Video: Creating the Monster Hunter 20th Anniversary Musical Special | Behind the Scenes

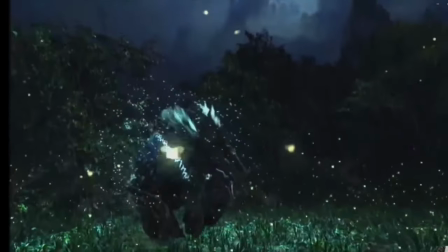(62:43)
Just watch how the paw slam transitions into the logo.
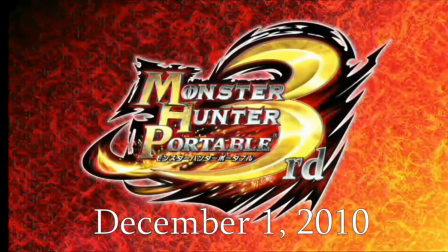(62:49)
Oh, I nailed that. It's simple, but that came out really good.
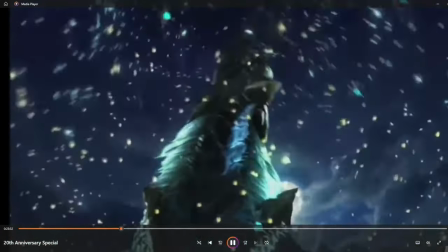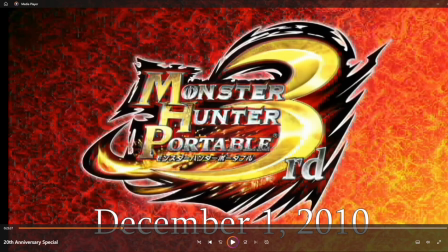(63:03)
Just the way the video transfers into another video and like how that syncs up with the music. It's simple, but dude, it's good.
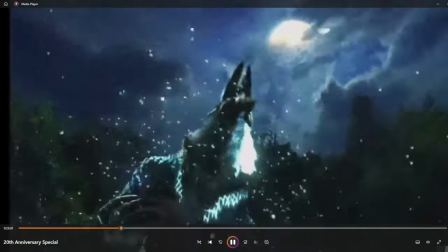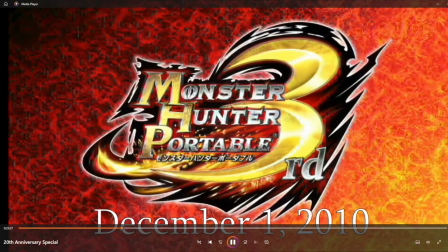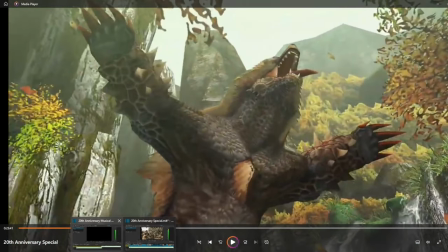(63:25)
The Portable Arena, the Portable Third Musical Arena theme was definitely one of those tracks I was talking about where this
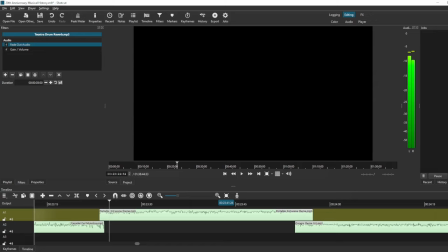(63:31)
isn't like a major village theme or main game theme or proof of a hero or boss theme. It's an arena theme. So it's definitely not one of those like super duper well-known tracks out there, but it's like, it's so good that I have to use it. I think it's probably the best arena theme out there. Probably.
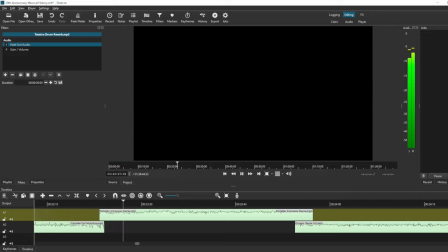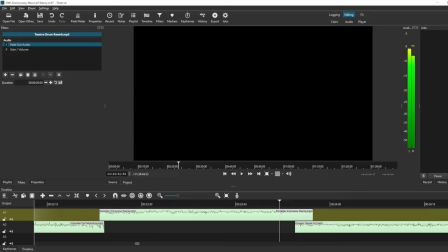(64:05)
Like, that sounds amazing. This was another transition that was a little wacky to get into, but I think I managed to pull this off pretty well.
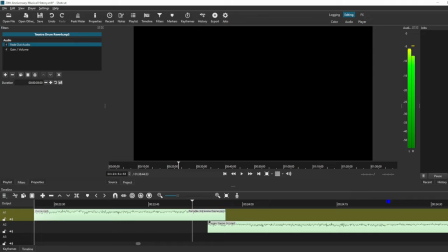(64:12)
I wanted to go the arena theme into the Zenogre theme, and I had two kind of like woodwind bits I could work with. So I have right here.
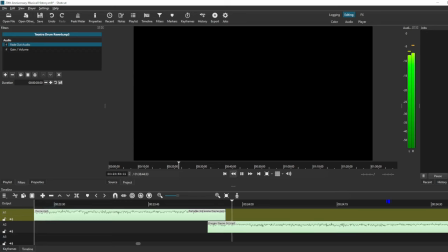(64:29)
So you can tell it's going to hit right on that bit right there. And then, yeah, now I have the... So you can hear the two bits of woodwind. Obviously, they sound kind of differently, so it's not the most natural thing in the world, but I think I got it fine for what I got. I
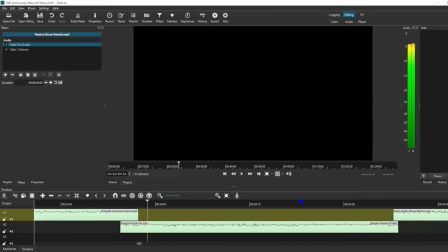(64:52)
Maybe a little bit of time finagling could have got that a smidge better. Okay, so this is an interesting bit right here.
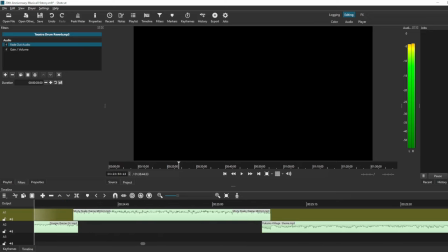(64:58)
So I definitely know I want to hit the Yukimo Village theme. It's a very, very big part of Portable Third's soundtrack. Very iconic, very well-liked piece of music.
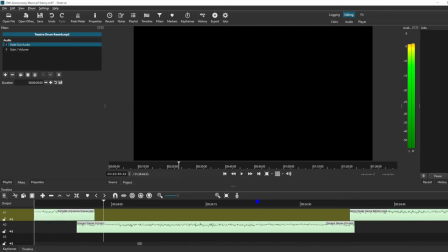(65:09)
It is so, so different from a lot of the other major tracks that are in Portable Third. There's a lot of energy in these bits. A lot of, because, you know, I have a track that sounds like this.
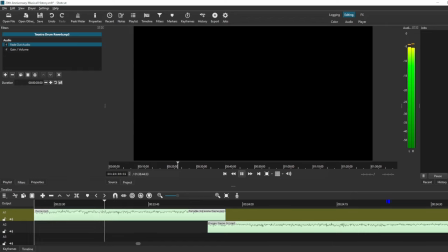And I have a track that sounds like this.
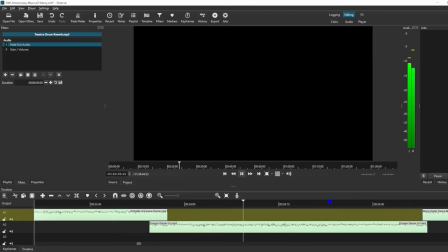And I have a track that sounds like this.
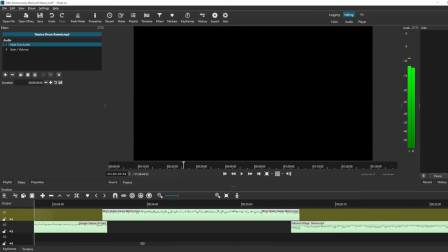(65:52)
So this was an interesting experiment in trying to kind of like land a plane, I would suppose, where I need to try and look for pieces of music that can serve as kind of like transition pieces from very, very high energy to very, very low energy.
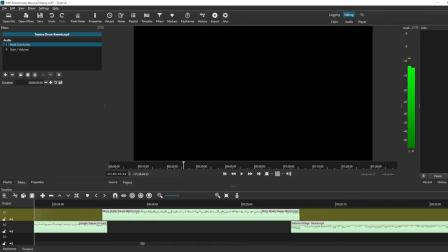(66:10)
I need to find these pieces of music that are going to help me kind of like steer things up and steer things down so it's not big, big, big, big, big, and then really quiet. So that's kind of where Misty Peak's theme comes in, because this one is still has a fair bit of energy to it, but is not as nuts as those last two.
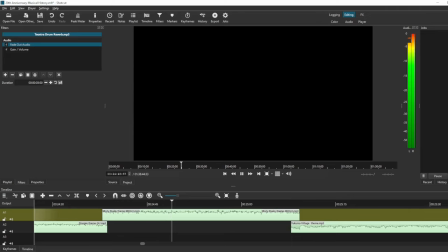So this is this nice little kind of musical middle ground that I have, where I can go from Zenogre into this, into Yukimo, and have it kind of work.